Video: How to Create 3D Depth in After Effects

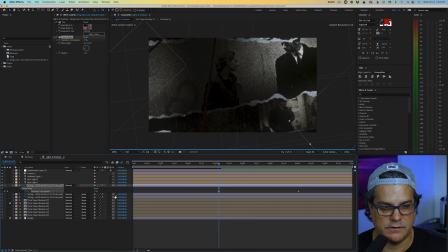So right there, was it 100?
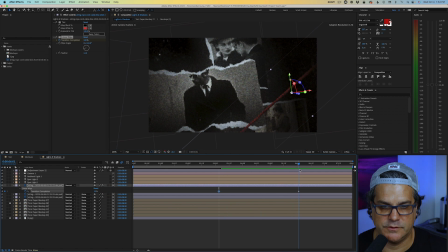No, I think it needs to be at 0. But as we get here, there we go.
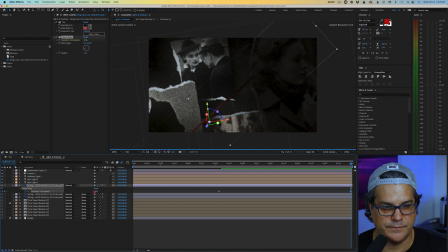So we'll go all the way to the end here. Just like that.
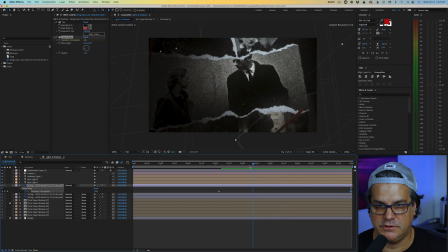And now you can see the string is kind of leading the camera on the end here, which is nice.
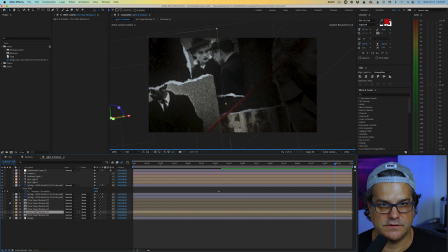I also want to adjust this background comp here. I just want to bring it over a little bit, maybe something like that. And then the ambient light, I also want to bring it up.
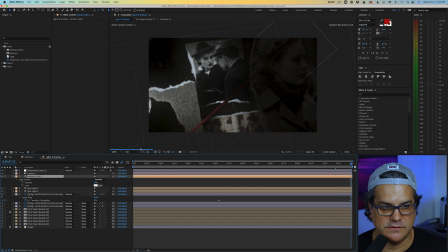This foreground photo here at the end is just a little too bright or a little too dark for me. So let's try 20. And that's just too much overall, so we'll back that off. And we'll take the first spotlight and we'll try and open up the point of interest and kind of bring it over.
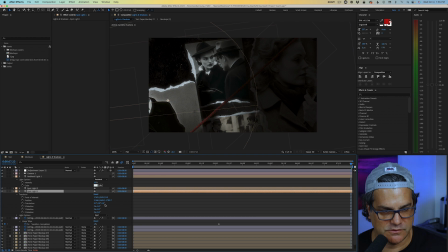That's another thing too, is like the spotlight, that could be interesting. If the spotlight starts where it's at, so point of interest, take the keyframe to the beginning here, and then it, you know, it's like the spotlight's moving across, like we're almost like following that spotlight. That could be really interesting. Something like this.
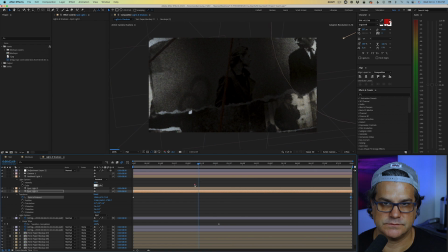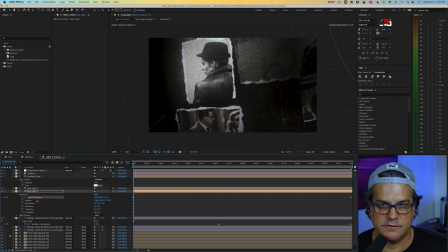And here at the beginning, let's just actually bring the spotlight even further over like this.
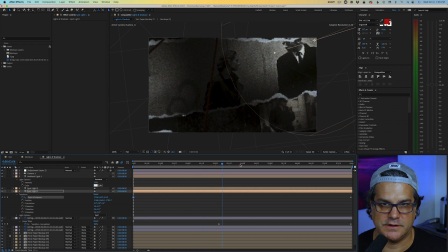That's really nice. I like that a lot. Makes it very moody.
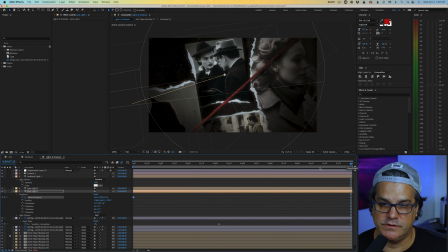And I'm going to preview this and call it a day.
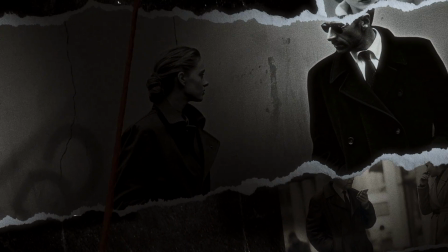And that, my friends, is how you use 3D lights and shadows in After Effects with a camera to create some really interesting depth, some three-dimensional depth. Now, before we go today, I do want to remind you, if you have not downloaded my free PDF guide, The Complete Guide to Organic Motion Design, please do, motionscience.tv/guide. It's absolutely free and it's a game changer if you want to make less digital looking renders. As always, thanks for being here today. I'll see you in the next video.